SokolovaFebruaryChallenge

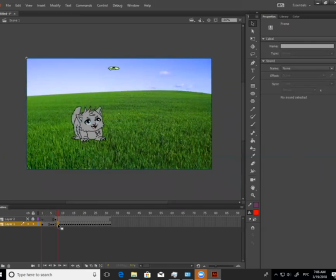501s
Тут вот напокадровая перешла, да? То есть у тебя очень как-то неупорядочно стоят твои ключи. И поэтому твоя анимация выглядит немного прерывистой, да, если ты посмотришь. Я когда начинала, я нарисовала параболу и поставила точки, то есть посередине, по краям, и разделила их.
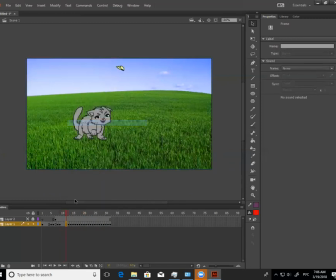520s
И вроде все было симметрично. Но, видимо, уже в процессе работы, когда тело кошки, ну, она же вытягивается, видимо, из-за этого все сбилось. Покажу, что я имею в виду. Сейчас найду все твои ключи точные.
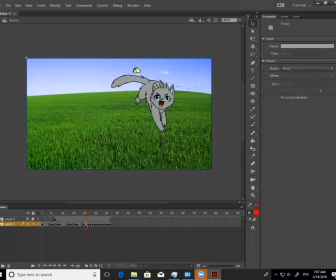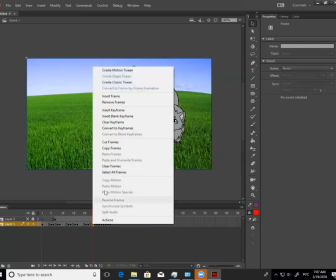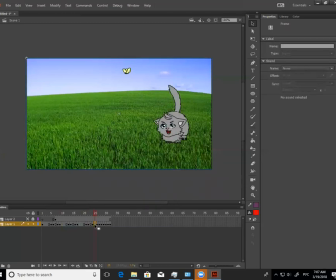553s
Чтобы ни один не пропустить.
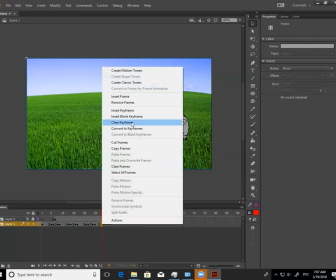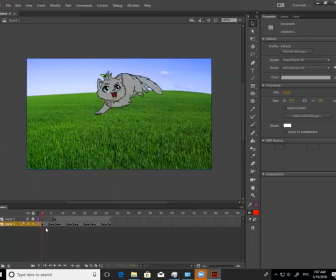566s
Вот. Вот смотри. Раз, два, три, четыре ключа, один ключ. Раз, два, один ключ. Раз, два, три, четыре, один ключ. Раз, два, раз. Понимаешь, абсолютный кошмарный балаган вот в этом во всем, да?
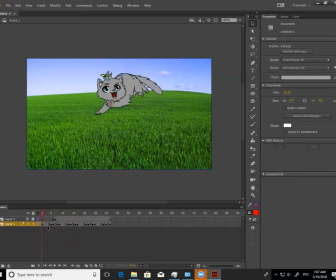580s
То есть у тебя нужно понаставлять ключиков между всеми вот этими кадрами, понимаешь? То есть если ты делаешь покадровую анимацию, ты делаешь ее покадровой. Если ты делаешь каждые два кадра анимацию, да, работаешь, это называется в анимации...
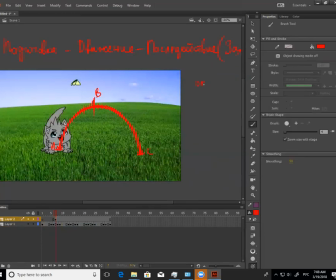596s
он, как на русском-то, я даже не знаю, да, ну, мы это называем на два кадра работать или на один кадр работать, да, то есть выбираешь технику, потому что у тебя, поскольку ты самоучка, у тебя есть определенное смешение всего воедино,
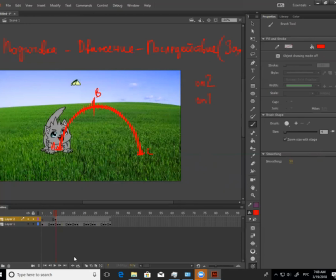612s
да, ты где-то чего-то нахватала и правильно это разобрать не можешь. А чего у тебя происходит последующее? Во-первых, у тебя скорость варьируется, да, посмотри, да, у тебя чувствуется, как будто бы она немного прерывистая анимация, недостаточных битов. Во-вторых, у тебя едут ноги все время, да, она у тебя постоянно едет правильно.
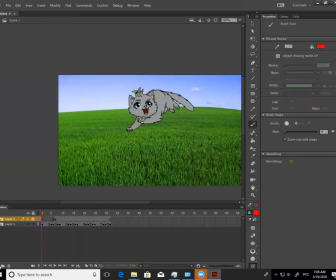632s
То есть для того, чтобы правильно это делать, тебе нужно
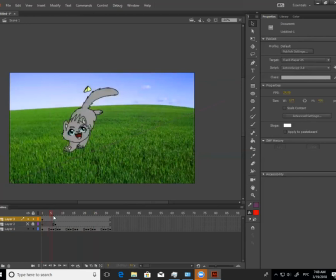637s
найти, в общем-то, где у тебя горизонт, да, и откуда она движется. Mm-hmm. Скажем. Знаешь, что такое перспектива? Да. Да, замечательно. Вот. Соответственно, если у нас где-то точка схода вот
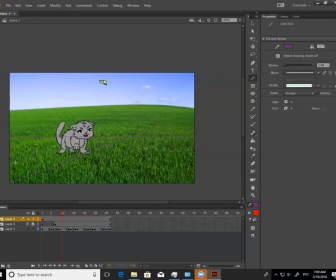659s
здесь, нам нужно понять, где ее квадрат движения, чтобы точно знать, что она у нас не едет. Это очень важно, потому что инстинкт — это замечательно, то, что у тебя есть.
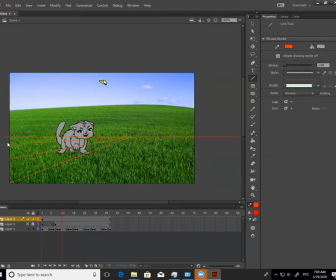672s
Я не до конца уверена, вот эти вот все вопросы, которые я вначале у тебя спрашивала, я не до конца уверена, что у тебя это инстинкт. Я думаю, ты достаточно много смотрела всяких примеров анимации прыгающих кошек, и ты просто ее на автомате повторяешь. То есть заставь тебя делать, например,
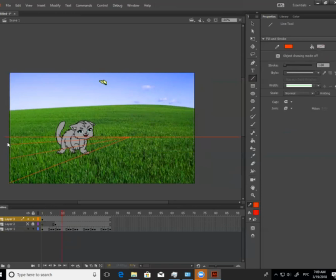690s
прыгание кошки с сальто посредине и приземление, скажем, на задние лапы, на передние лапы, ты уже вряд ли сможешь это сделать, потому что это у тебя будет такая градация, которую ты никогда не видела. Понимаешь, то есть движение само по себе, ты должна научиться его анализировать для того, чтобы его делать.
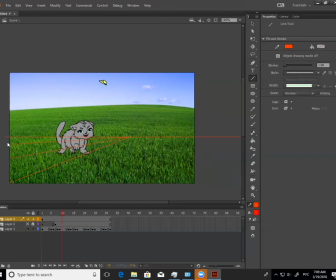706s
Это не то, что комбинация движений, которые ты запомнила у себя в голове, последовательность кадров и все. Это самое начало. То есть поначалу мы учимся копировать, а потом мы учимся создавать движения сами, с головы, придумывать их, так?
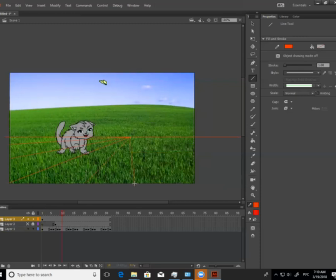720s
Вот, и у тебя пока что, наверное, этого нету. То есть я точно сказать не могу, потому что я видела всего одну твою анимацию. Если тебе очень хочется, ты можешь показать мне другие. Вот. Я не смотрела.
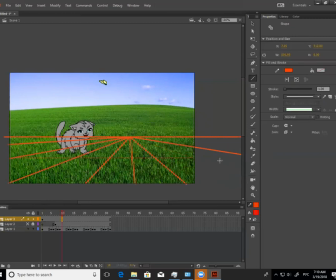734s
Что? Я нигде не смотрела. Только прыгающий мяч. То есть ты смотрела только свою кошку прыгающую? Ну да. Ну я не смотрела кошку, я просто знаю, как она примерно движется. А откуда вот ты знаешь? Наугад я рисовала. Не может быть этого.